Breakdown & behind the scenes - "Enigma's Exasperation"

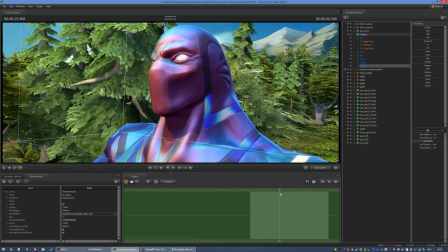So the best and most straightforward course of action here was just to make a blend shape just for that shot.
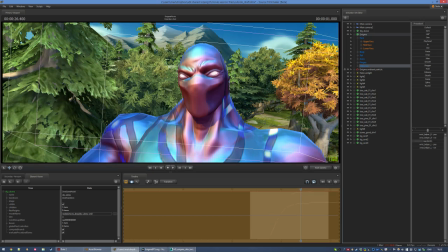It sort of progressively fades in, and it's used in conjunction with a few others.
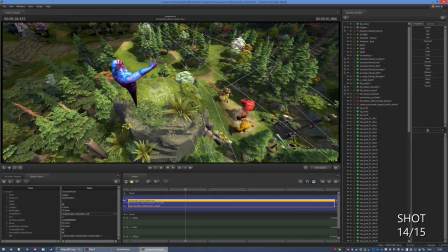Enigma is looking at this scene from the Radiant Ward Hill.
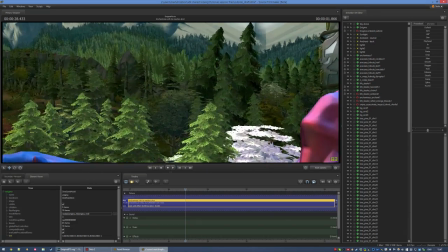It's one of the highest elevation points of the entire map, so I was thinking Enigma would pop out of the portal there and be an onlooker to all the scenes.
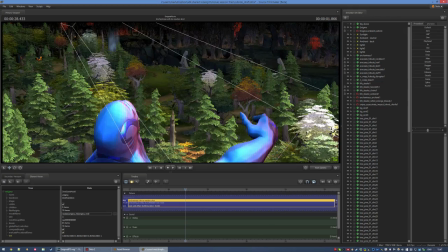Of course, that sort of scene setup really pales in comparison to what I have now.
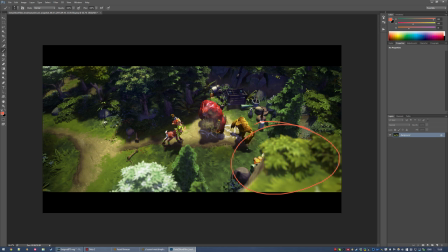I don't want people to be confused when the camera shifts to Enigma on the hill, so I make sure to frame the shot to include a bit of the hill on the lower right.
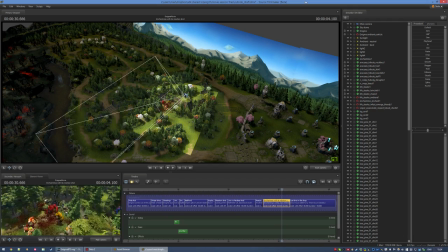Just outside what the camera can see, there is a lot of stuff going on with the lights.
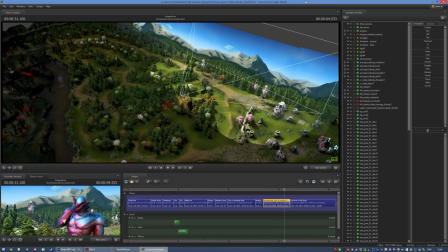Since I'm effectively doing a 180 turn, I have to make sure that all the global lights follow perfectly.
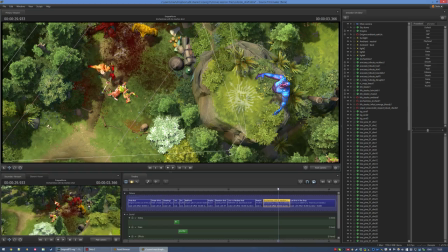The camera shift itself was surprisingly tough to animate.
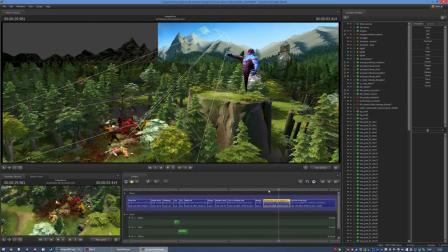The rotation had to match with the position shift in a very specific way, or else it would feel very unnatural. A lot of trial and error. Let's take a look at the background.
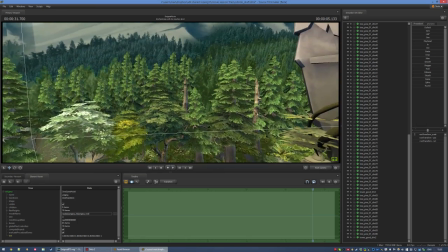I have about 100 trees in there to create a more natural transition towards the painted image.
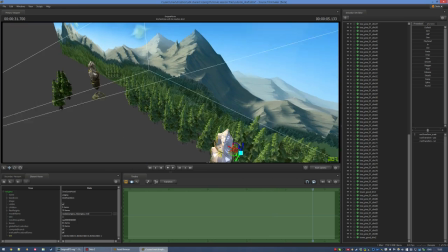It's not really rocket science, I just made about a dozen trees, placed them in a pattern that looked natural,
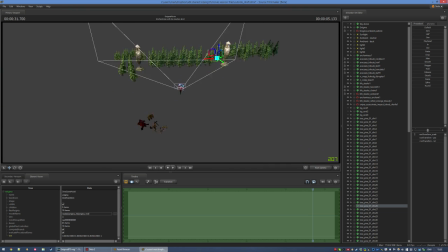and then duplicated it across the entire screen, changing a few trees here and there.
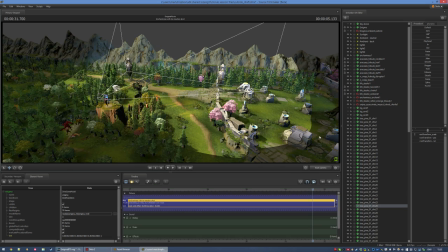In the final image, the depth of field thankfully does most of the heavy lifting.
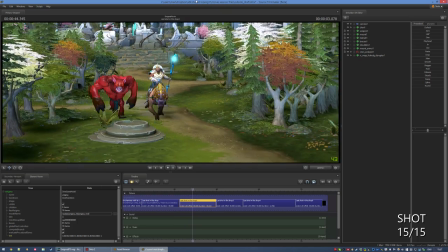At first, I wanted the last joke to be Chen strolling down the mid lane and getting his 5 creeps minused one by one,
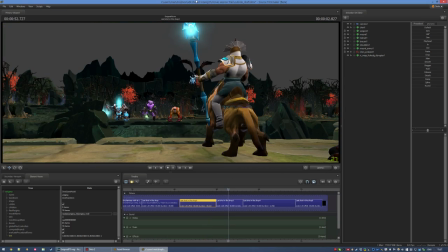with a shot showing on the outside of the river the enemy heroes with Midases,
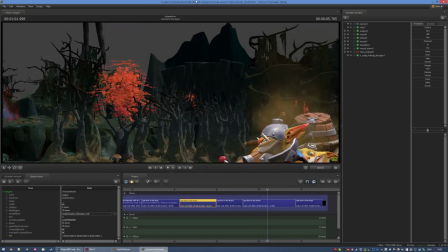and slowly revealing Techies to be the 5th one. Because Techies with Midas is kinda ridiculous.
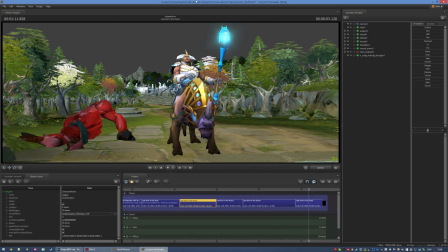Then it would have cut to a shot of Enigma's rage quit. However, this would have taken a lot more precious seconds for the joke setup,
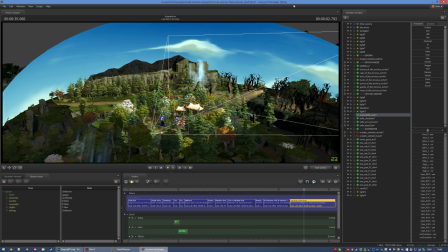and it didn't really make a strong point towards teammates being bad or the enemy being complete bastards. Then I got the idea of item choices instead.
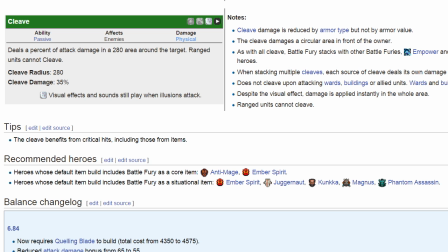My first choice was Battle Fury on any ranged hero, because ranged units cannot cleave, and then Radiance on Bloodseeker.
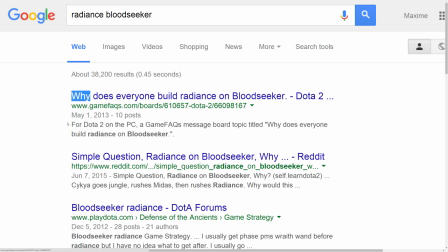But even though we may not like that hero build, sometimes Radiance Bloodseeker is not really that bad.
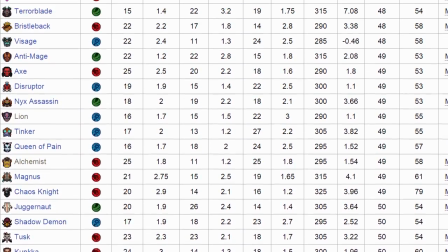Then I thought about Treant with Daedalus. The thing about Treant though, he's huge and he's a tree. He would have blended in with the background. The next logical choice was Crystal Maiden. Since she's a ranged support hero with very low base attack damage,
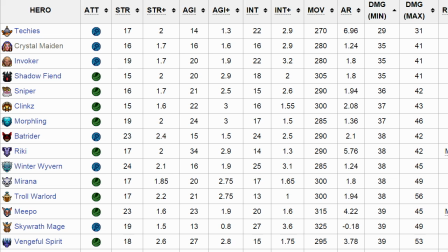240% crits, well, you know what they say, 100 times 0 is still 0.
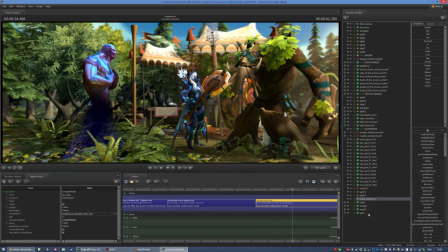On top of that, this makes all 3 characters in this shot blue, which really helps the readability and composition.
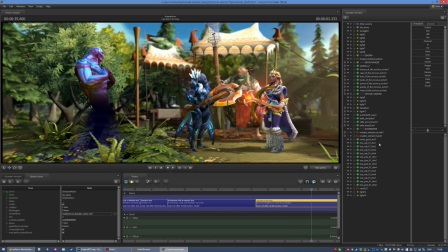The Daedalus model was made by Hoff. He based himself off of the in-game icon.
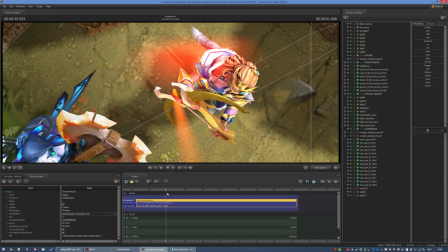And once again, because I need people to recognize the items as fast as possible, I used a red volumetric light to make it look like the icon, which has a red background.
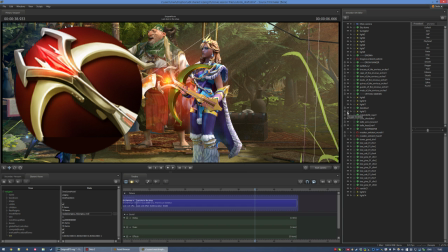I'm also making Crystal Maiden hold it at the same angle. The Battle Fury is a weapon cosmetic for Faceless Void.
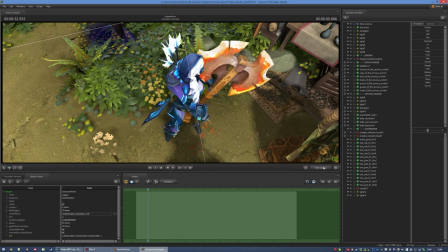I had to play with angles to get it to stay hidden behind Drow until she reveals it.
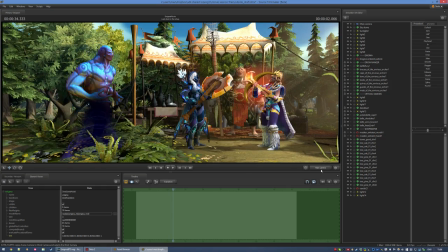SFM2 does not support per bone scaling yet, and since the Battle Fury model is locked to Drow's animation set, I have no way to change the scale.
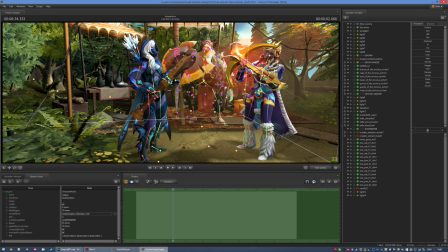And at first, how big it was kinda bothered me, but now I realize it's better this way.
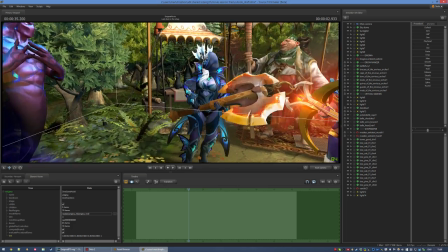I know I keep saying this, but it's really important. It's the last 5 seconds of the movie, and people need to recognize the weapons immediately.
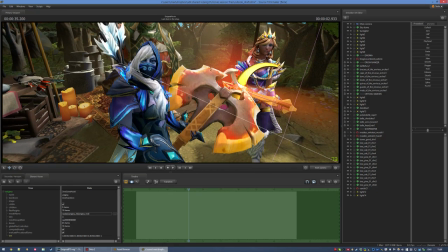And also it's kinda humorous to see Drow with a weapon way out of proportion with what she usually wields.
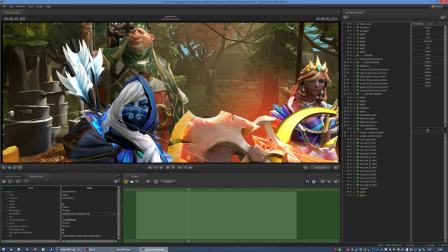I wanted her to throw out her bow to the side, but I decided against it in the end.
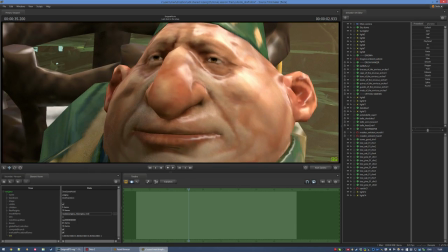Well, no, actually it's just because this shot was done on the last day before the deadline, so I didn't bother spending extra precious time fancying it up.
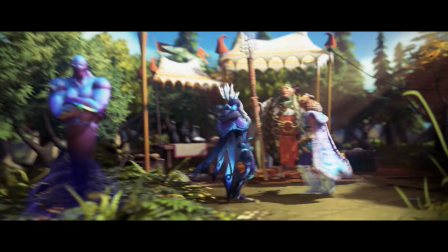I realized too late that I used the wrong sun in the shop. I used the selling sun instead of buying.
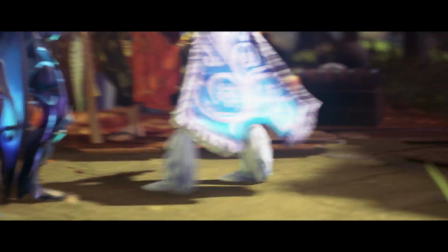Whoops. The dynamic cloth is also kinda glitching out in this shot.
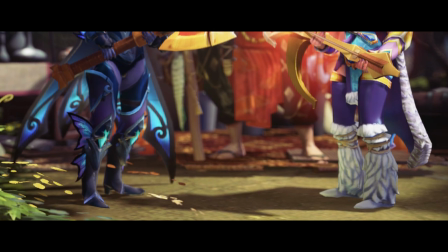It's partially caused by the fact that at maximum render quality, my system took a lot of time to render out each frame.